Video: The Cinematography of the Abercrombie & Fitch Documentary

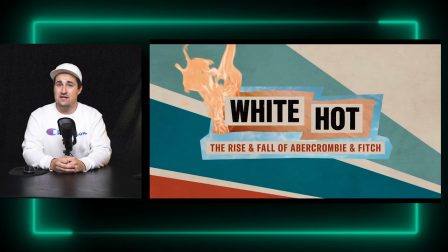Hello there, my name's Josh, I'm a Canadian video producer,
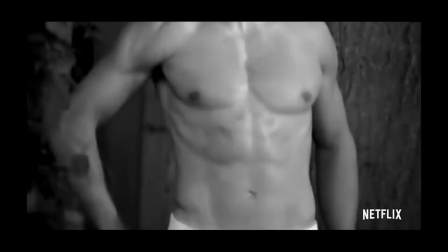and today we're going to be looking at all the elements from the Netflix exclusive documentary, White Hot, The Rise of Abercrombie & Fitch.
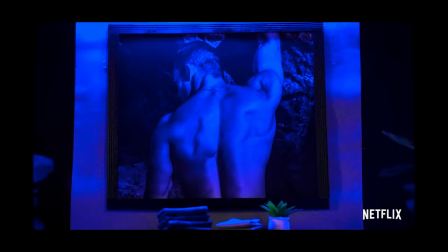You know that you're getting close when you're hit with the smell of Abercrombie.
White Hot,
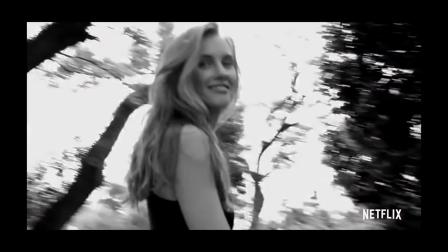The Rise of Abercrombie & Fitch is a Netflix exclusive documentary recounting the success and eventual controversy and decline of the popular American clothing brand,
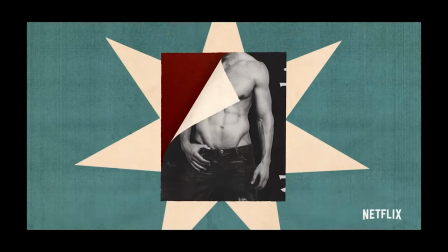Abercrombie & Fitch. The film combines traditional on-camera interviews with tongue-in-cheek animations and other charmingly
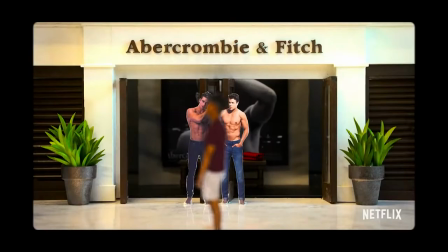dated visuals to paint a picture of a misguided company shrouded in discriminatory business practices.
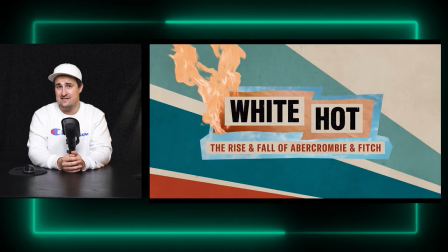When this documentary originally came out, it had a polarizing graphical style which caused a lot of people to say they loved it and caused a lot of people to say it was distracting.
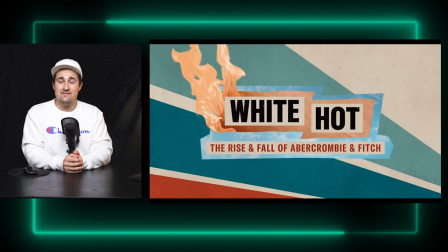With that being said, let's take a look at all of the visual elements in White Hot, The Rise of Amber Crombie and Fitch.
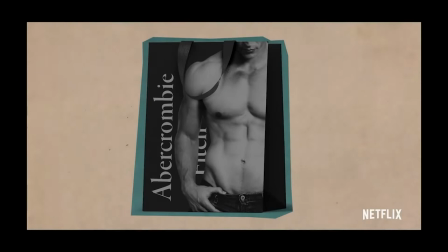They didn't invent class, they just packaged it.
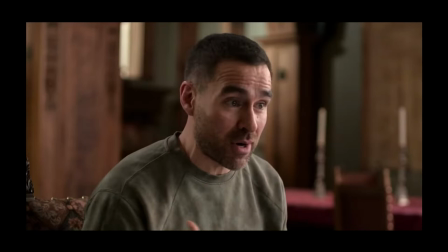We're going to start with the traditional interviews, which are what make up the bulk of the documentary. Each subject is shot in a wide and then they have a corresponding mid or close shot.
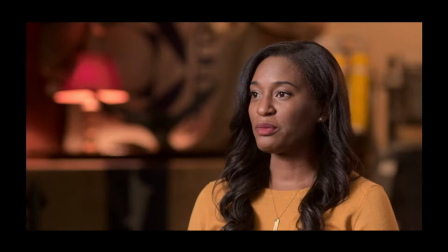The primary use of these two shots is to go back and forth between them so you can increase the brevity and the speed of the story and rearrange clips as needed.
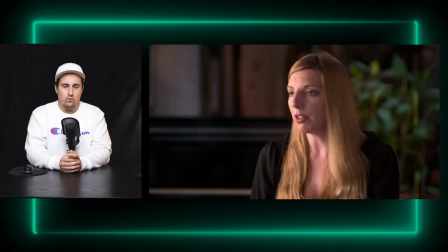It also offers visually something different to look at if you're going back and forth between two shots as opposed to holding on one.
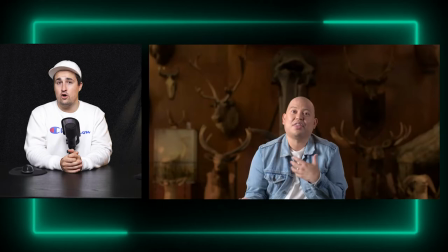One thing I will say about the way the traditional interviews are shot in this documentary is that they're very trendy. I don't know if they're going to hold up long term, visually.
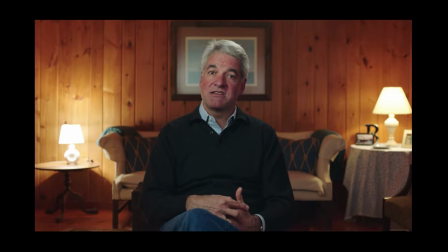I think it was the Fyre Festival documentary that I originally saw which for me established
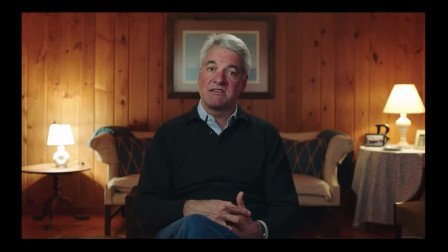the directly into the camera wide room shot as being a staple of a Netflix production.
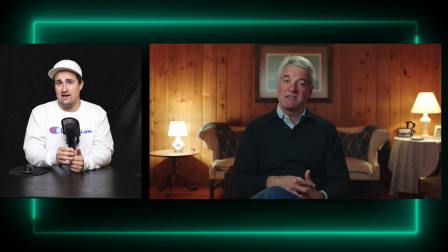You just see everything and it's very invasive for the subject but it's also very personal with your connection being directly into the eyes of the subject.
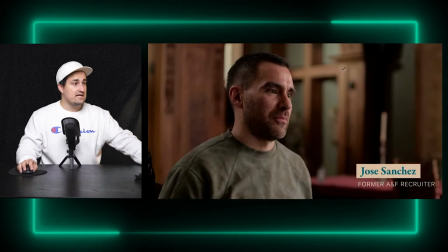So if we look at this shot of Jose Sanchez right here it's nicely done and right off the bat you can tell it's shot at a really low aperture because you have the blurred background in the back.
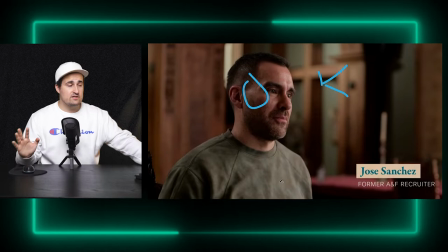Standard key light which is just coming towards his face and then we have some sort of fill lighting up the dark side of his face so it's not too dark.
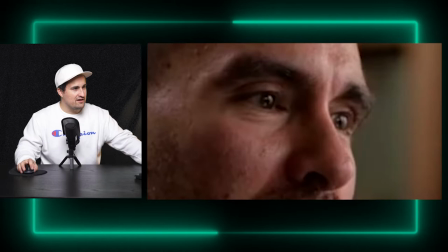We have the catch lights in his eyes which at this point are a little overwhelming there's a lot of little catch lights in his eyes so I don't know
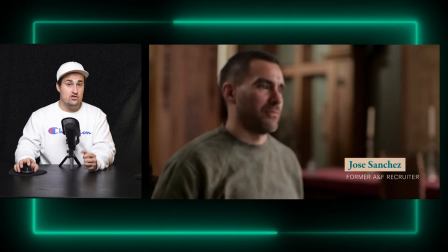maybe I would have changed that but it looks overall very nice and the animated super title which is what introduces him in the bottom
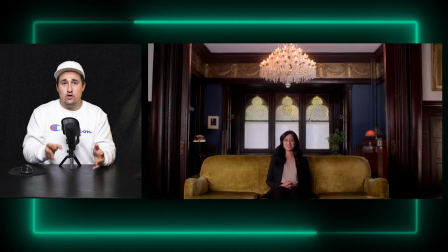just comes in with a standard typewriter effect.
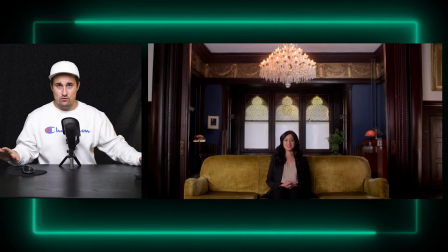Take a look at one of our wide shot examples we have our subject on a couch here and this is what I meant about that entire room wide framing that the Netflix producers like to do.
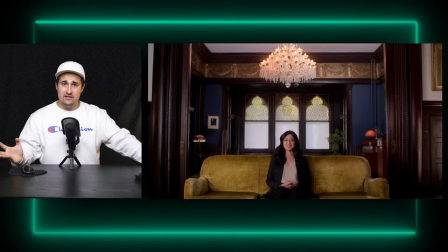For this stuff, I'm all for it. It adds a vulnerability to the subject, which, I mean, if they are part of a documentary where a company was victimizing people, it definitely adds to what they're trying to say.
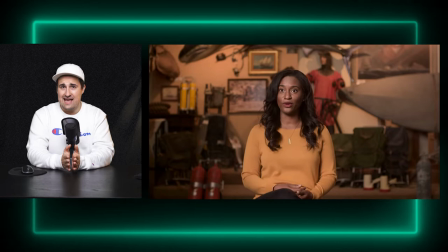Overall, I think the many traditional interviews in this documentary run the gamut from good to could be better.
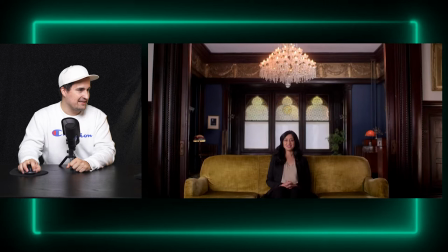For example, there's this one interview, which I swear is just wildly underexposed. And you know what, this next one coming up, I'm just going to show you.
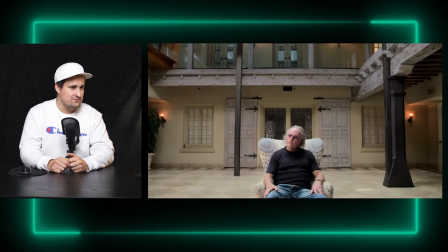It's not technically... I can't even look at it. It throws me because he's off center. It's bizarre. He's not like right in the center and then he's like, I don't know, right on the lower third line as well.
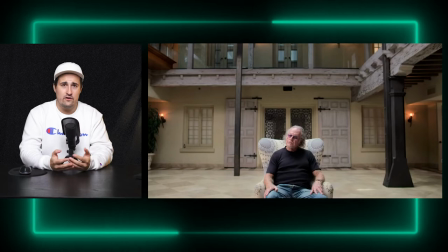The rest of them are perfectly serviceable and I think do a good job of framing the subject to tell the story that they need to tell.
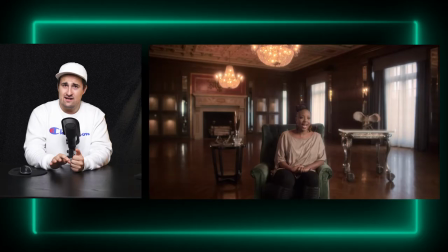Next I'd like to move to a very similar set of elements for this documentary.
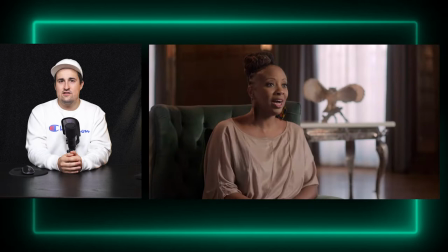These I'm going to call beauty interviews because they're shot with a diffusion filter which gives everything a hazy misty look.
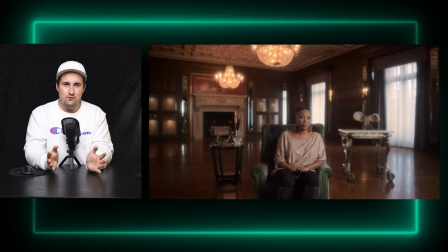This hazy misty look is often used in beauty photography to soften up a subject's
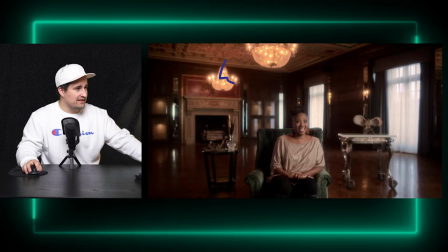wrinkles or make them look generally smoother than they would and it definitely does have that effect. I mean look at the bloom coming off of this chandelier here. That's a really shitty way to draw that. Everything looks super blown out and dreamlike.
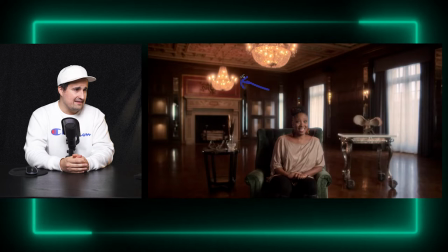I don't really see any reason that we need to shoot them in this way other than the fact that this woman happens to be in a more sultry type of environment.
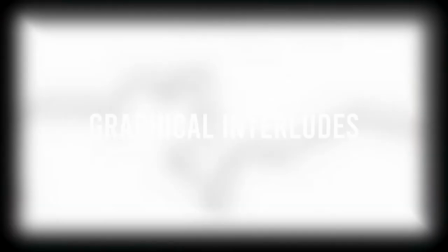It is interesting though and it does provide a little more production value in what otherwise would have been just another interview shot.
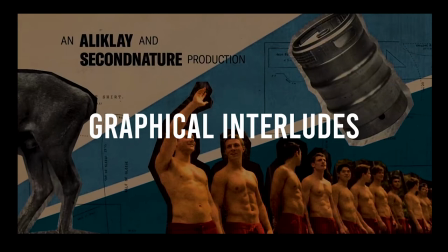All right so let's talk about the big thing people will remember when they think visually of this documentary and that is the graphical interludes.
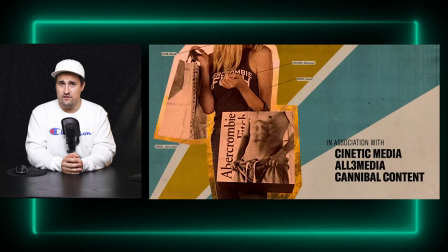When I was judging people's reactions on this documentary and reading reviews of course the story
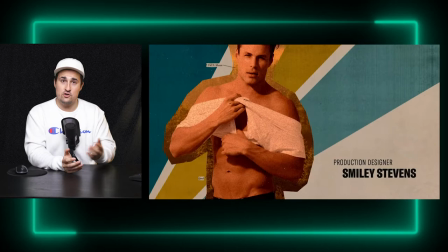made a big impact on people but a lot of people also wanted to make comments about the graphical interludes.